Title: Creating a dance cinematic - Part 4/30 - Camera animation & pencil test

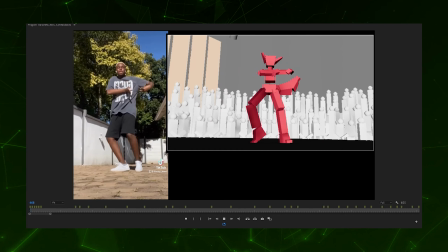In preparation for this fourth lesson, I've blocked out my mannequin and camera animation for Tshepo's performance.
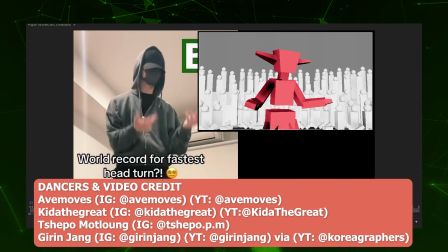This portion of the sequence, as I mentioned before, is going to be really dynamic.
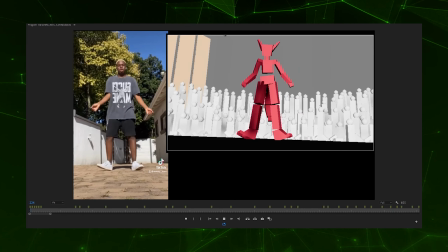It was really hard trying to flesh out the camera animation. I'm caught between not doing too much, but trying not to do too little.
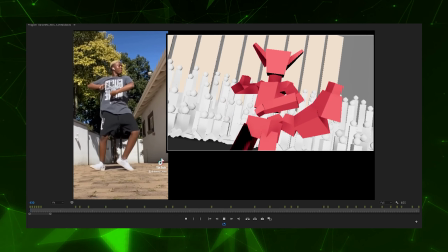I want this shot to have the energy and dynamism of a pop or hip hop music video.
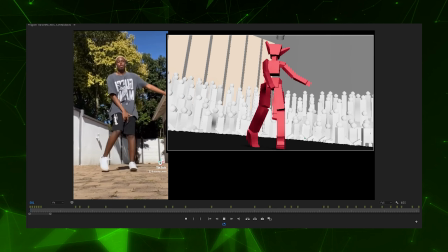And for this particular shot, I just need the camera to be a living entity,
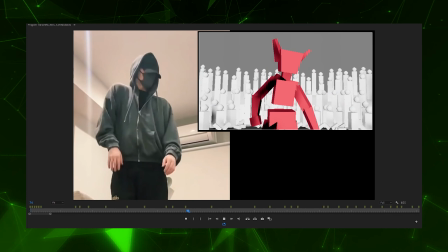echoing the dancer's actions, and in some cases, anticipating the dancer's actions.
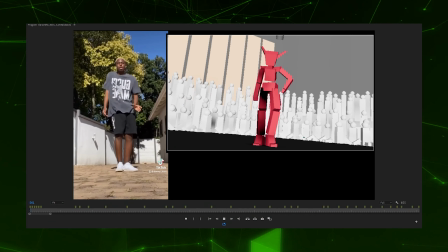If you notice, towards the end, the action is moving towards the camera, even though the reference doesn't show that.
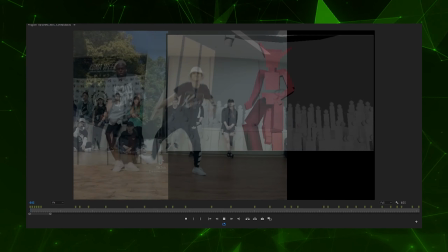I had to find a way to turn all those moves into locomotion that allows the dancer to progress forward.
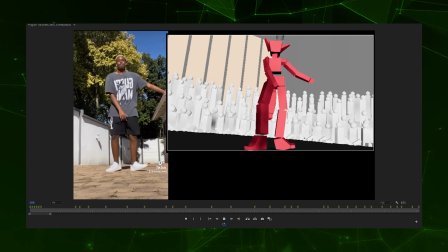If you remember from my reference analysis in the first video,
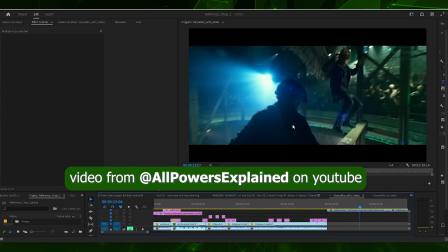the dancer explodes into a puff of thick black smoke, like Nightcrawler from the Marvel movies.
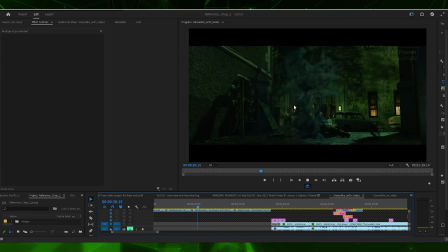So the character explodes into a thick black smoke that comes towards the camera and transitions the shot to the next dancer via a black screen.
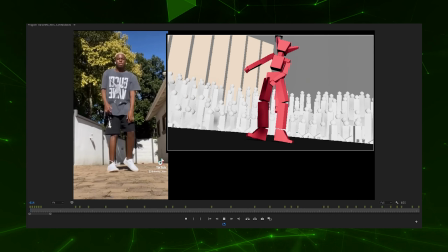Well, not to the next dancer, it's the same character doing all these moves, but it's supposed to be a transition between Tshepo and Girin's performance.
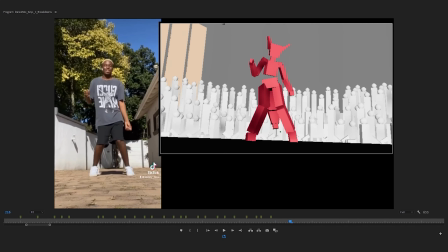The transition here, there is a change in the focal length, as I mentioned. It's going to be combined with the distortion bulge effect to transition to Tshepo's performance.
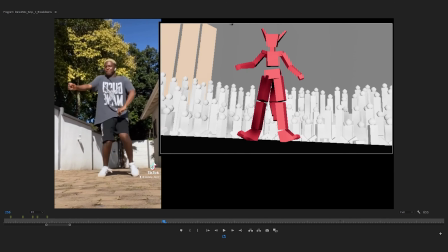But for him, as I come through, the camera just continues the same pan it was doing for Kidathegreat, and then the dynamism starts.
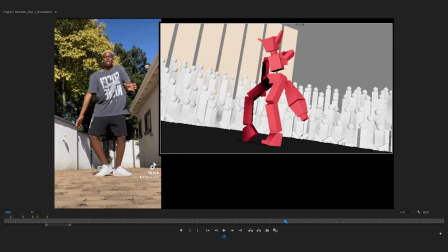The camera just starts moving.
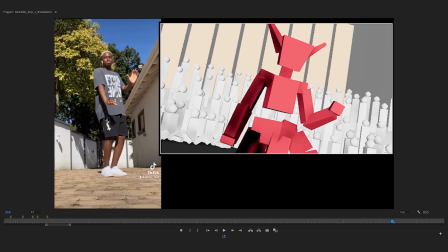Sometimes I get close enough to certain moves that are more upper torso centric, then I try to zoom in so I can capture them better.
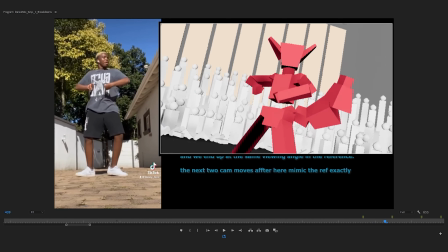And then in some instances here where the reference actually shows the camera moving, I'm trying to echo some of that same behavior.
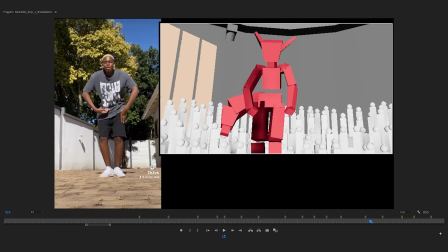There's going to be a lot of cool camera movement during these isolations and stuff.
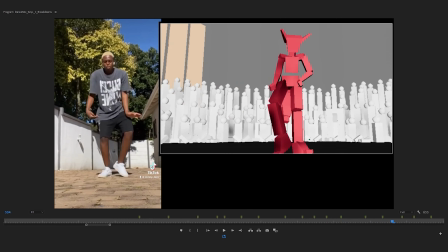And somewhere around here I try to get the camera back out so I can get the full shot,
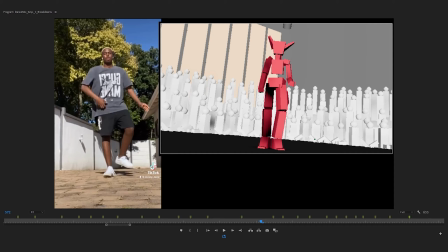because there's a lot of leg dancing moves coming here.
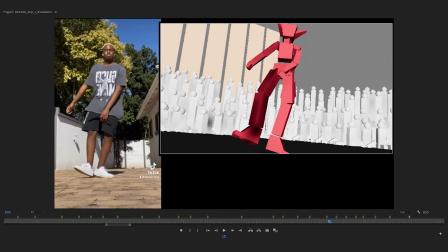And this is where the action is progressing forward, even though Tshepo is not progressing forward.
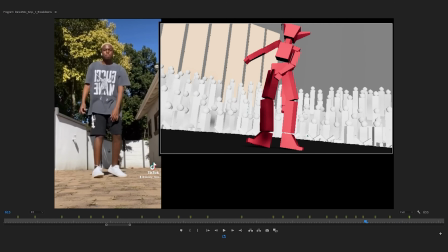It's going to come real close to the camera, and then this slide is going to initiate that explosion into smoke.
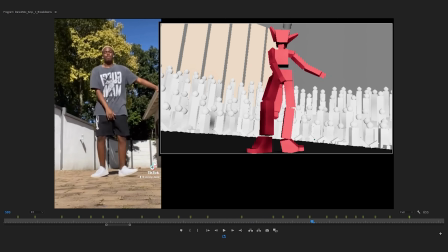The next thing I want to deal with is the actual sketch. The actual sketch will come closer to showing what is actually going to happen. When I come back, I'll have probably drawn the whole thing so I can review it with you guys, show you what is going to happen.
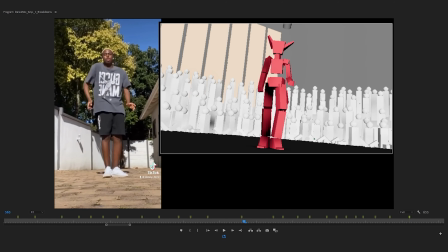Or I'll come back when I'm almost done and I'll show the final stages of the sketching of his process, because I do have to incorporate a lot of, well, not a lot, but I have to incorporate a fair amount of dynamic simulations in here,
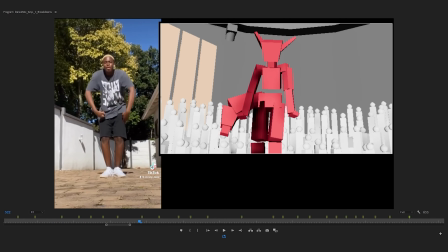and I'm trying to figure out where the best place for them to be is, or whether they should be in there at all.
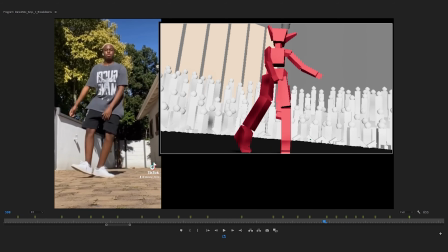I might just focus on simulating the Nightcrawler smoke that transitions him to Girin's performance.
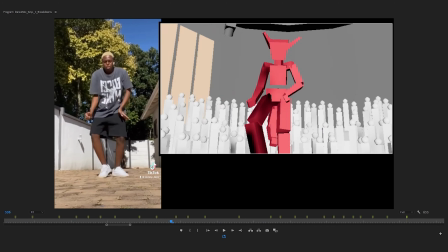But another thing you're noticing that I actually didn't touch at all is the tail.
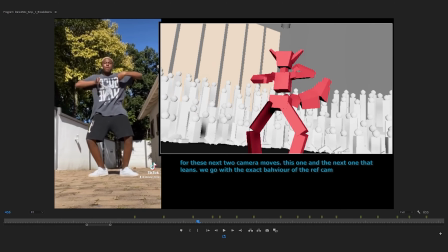I did some blocking of the tail, but the sketch is going to show something completely different.
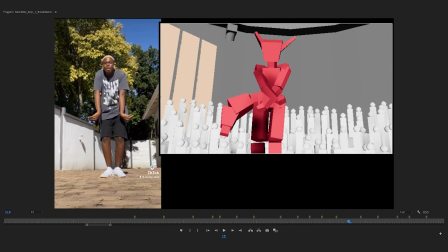This is where the tail is also going to come alive.
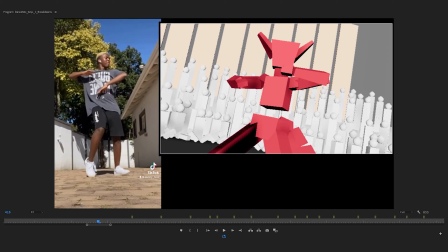When you get to this part where he's doing this really robotic style, I'm going to make sure that that robotic style is exaggerated with the character.
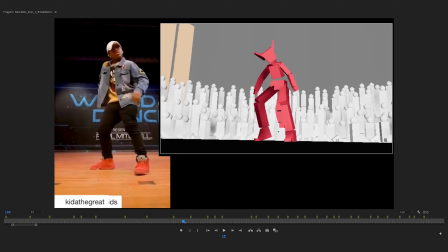So with all these flowy motions that he's doing here,
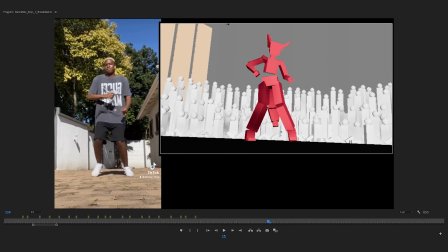it's going to be really gooey, and it's going to be really, I'm going to be using a lot of my bend deformers on the rig to get a really flowy,
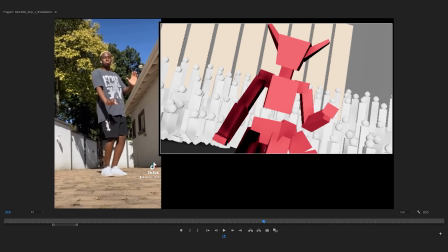curvy motion. And then when we get here where he's doing these really robotic isolations, it's going to get very robotic.
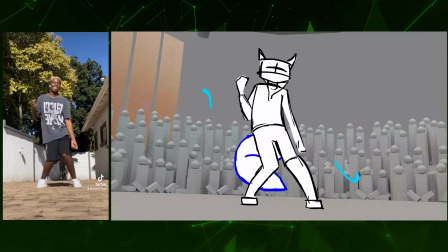So here's the finished result. It took a lot longer than I thought.
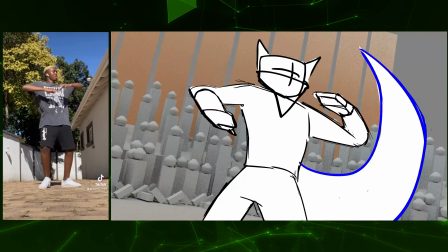For now, I'm not too worried about simulating the bulge distortion that transitions the sequence from Kidathegreat to Tshepo's performance.
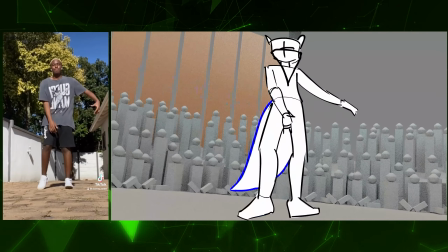I'll deal with it later, maybe when all the pencil tests are done.
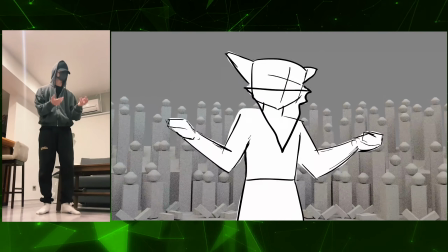I might have already mentioned this, but I just want to reiterate that this comprehensive pencil testing phase allows
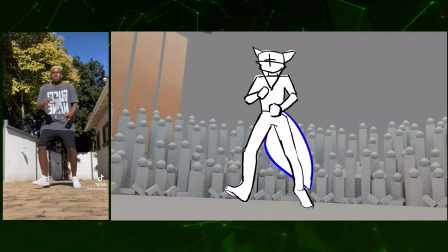me to test ideas and discard ideas that I was sold on at the planning phase that simply are not working.
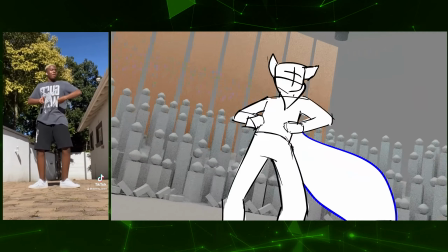A good example of discarding ideas that aren't working is what I have settled on for the tail.
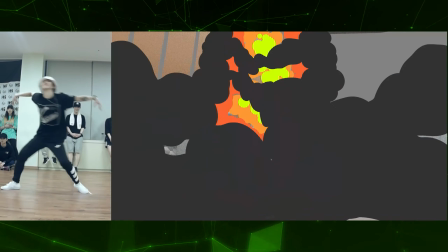As I mentioned in the previous part of the video, I wanted a lot of movement that echoed the dancer's granular moves.
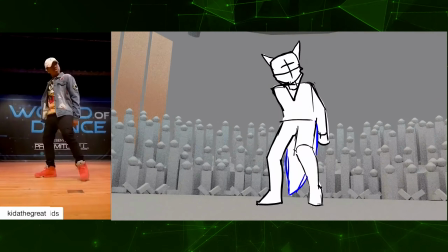I had an elaborate plan to make the tail animation very robotic in some areas and smooth and wavy in others.
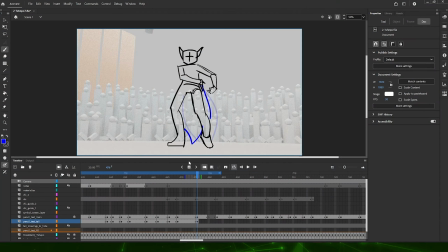Now I realize that taking this route distracts from the dance performance, so I've made sure that the tail animation is only secondary for most parts of the sequence and only comes forward to take center stage at strategic areas.
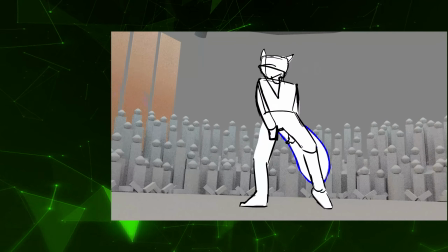At the beginning, I allow it to react to normal wave mechanics while still reacting to the jolts being enacted on it by the hips.
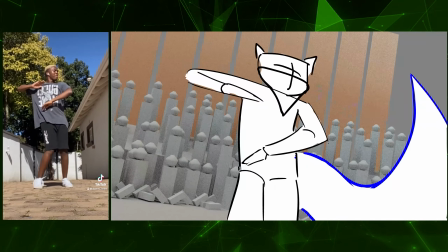Then at this opportune moment, when we zoom in for a medium shot, I allow it to have a life of its own.
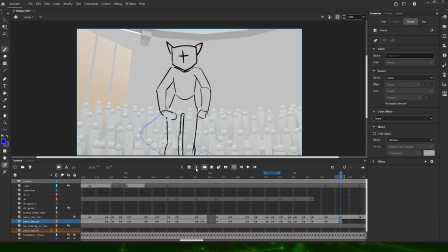Then around this part where the robotic isolations are nearing an end, I allow the spreading of the arms to act as a pushing force to trigger the tail to fly screen left.
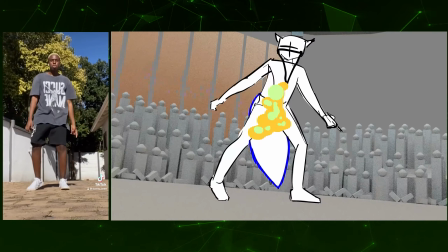Then from there, it returns to reacting to the hips. When we get into 3D, this is what I'm going to block out.
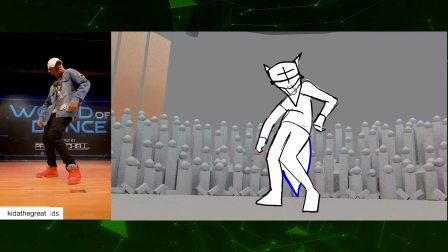But I already know that when I spline the final result, I may need to add or discard some of these ideas for the tail.
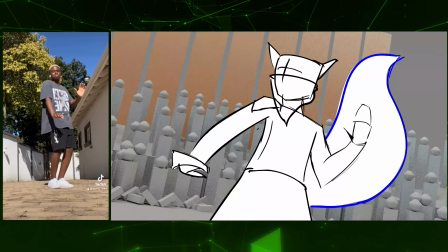It sounds a little frustrating, but it is what I've come to find out is the case with tails.
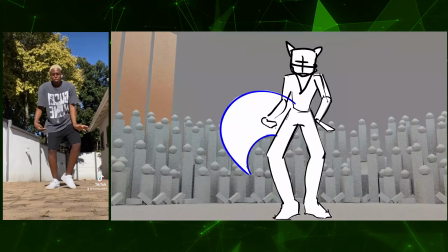Something that works in blocking simply might not translate well at the splining or smoothing stage.
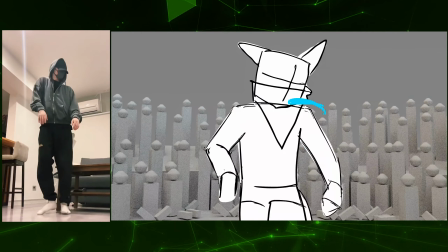If you notice, for now, I've paid little to no attention to the ears and the scarf.
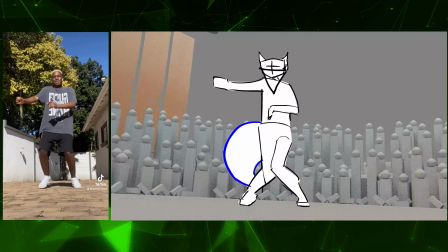I know that when I go to 3D, whatever ideas I have sketched here will change significantly.
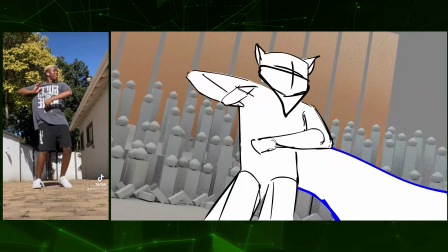With the ears and the scarf, their animation will be so muted for the most part,
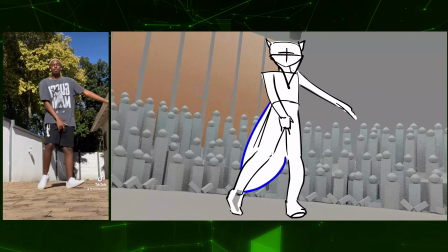and there's no real way for me to represent that in this simple pre-visualization stage,
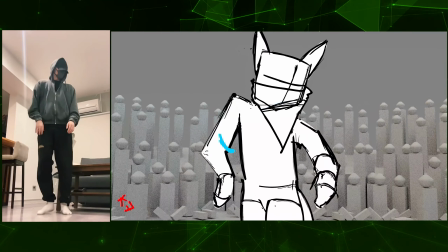unless I'm doing a full-blown 2D animation on ones. When we get to the 3D stage, and I know my ups and downs for the hips,
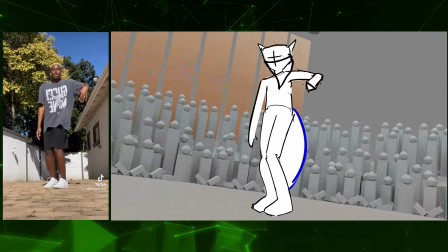and also how my head is going to be moving, I can determine where to drag the scarf and the ears.
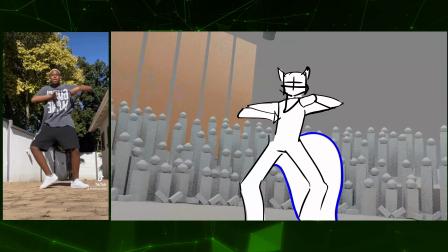I also have to consider what role the ears will play in acting.
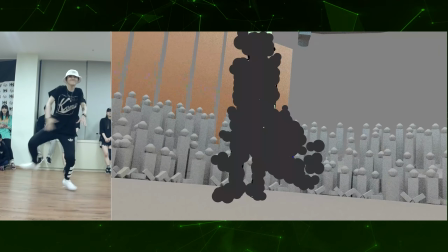For the most part, they will be reacting to the head, but in some parts, just like the tail, I may need to make them emote or act.
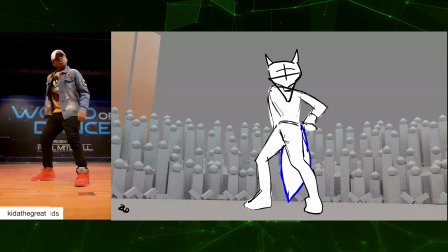I think I'm comfortable with the camera animation, but towards the end, it feels a little zippy.
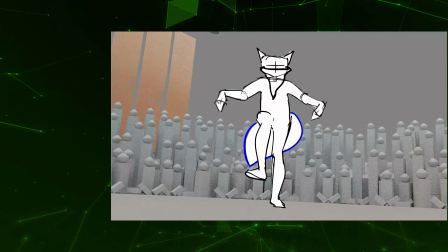It's a nice break from the nice swooping actions that precede the zippiness.
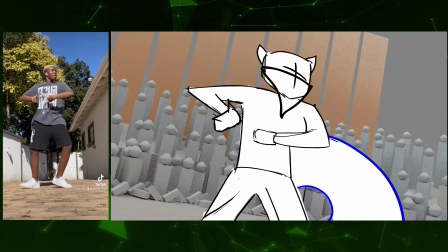So I'm going to hold my breath with that until the splining stage to see how well it's working.
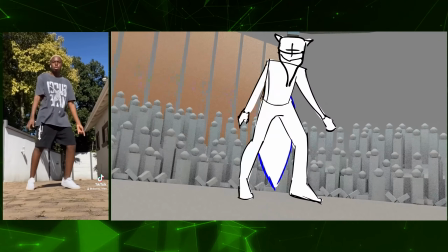For now, I like what's happening. I like how it's swooping in the beginning, and then towards the end, it's really clicky or zippy.
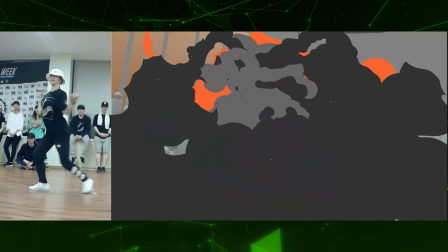So when it comes to the smoke effect, I mentioned that I wanted to have a radial effect that comes towards the camera,
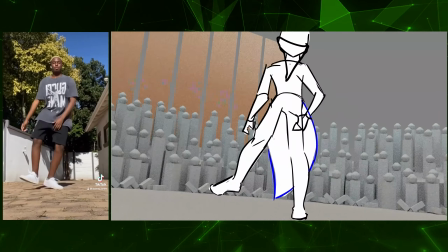but I also want it to behave like it has an initial force that makes it shoot downward towards the shot cam,
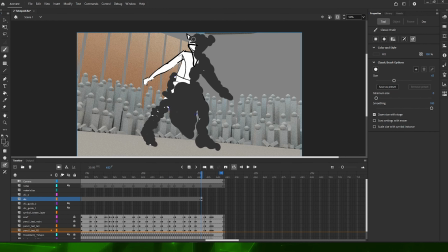which is at a low angle. Another thing I'm considering is actually making the smoke react to gravity more, so the plumes of smoke will naturally drop to the ground.
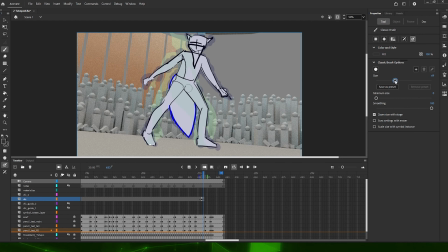This is an unnatural behavior for smoke.
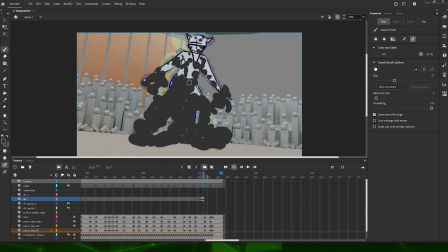For most smoke, even when it's thick, it has a really high buoyancy, and as it gets thinner, it should dissipate and rise.
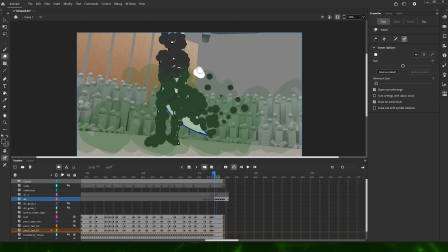So if I make it too heavy, I'm risking the possibility of making it not look too smoke-like.
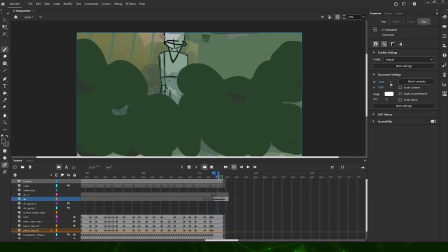Ultimately, I'll have to see if the heavy feel of the smoke feels good when it's time to create it in Bifrost error.
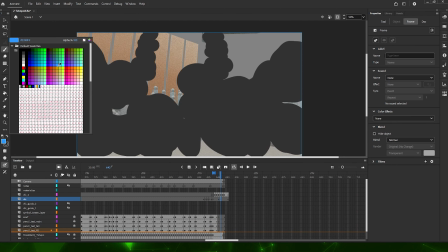If making it react to gravity like that just doesn't look good, I'll have to discard that idea. But for now, I think I can justify it coming down towards the camera since I'm simulating
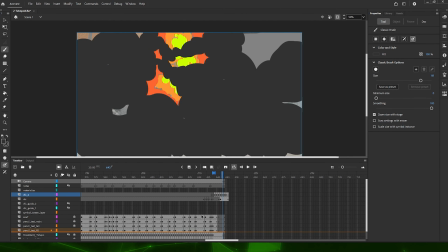an initial explosive force that makes it radiate downward towards the camera.
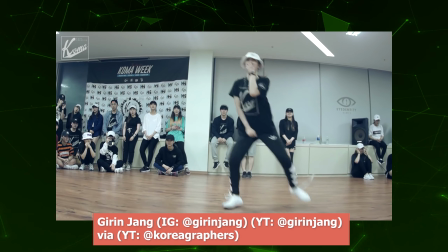So that's it for Tshepo's camera animation and pencil test. In the next lesson, I will move on to Girin's performance.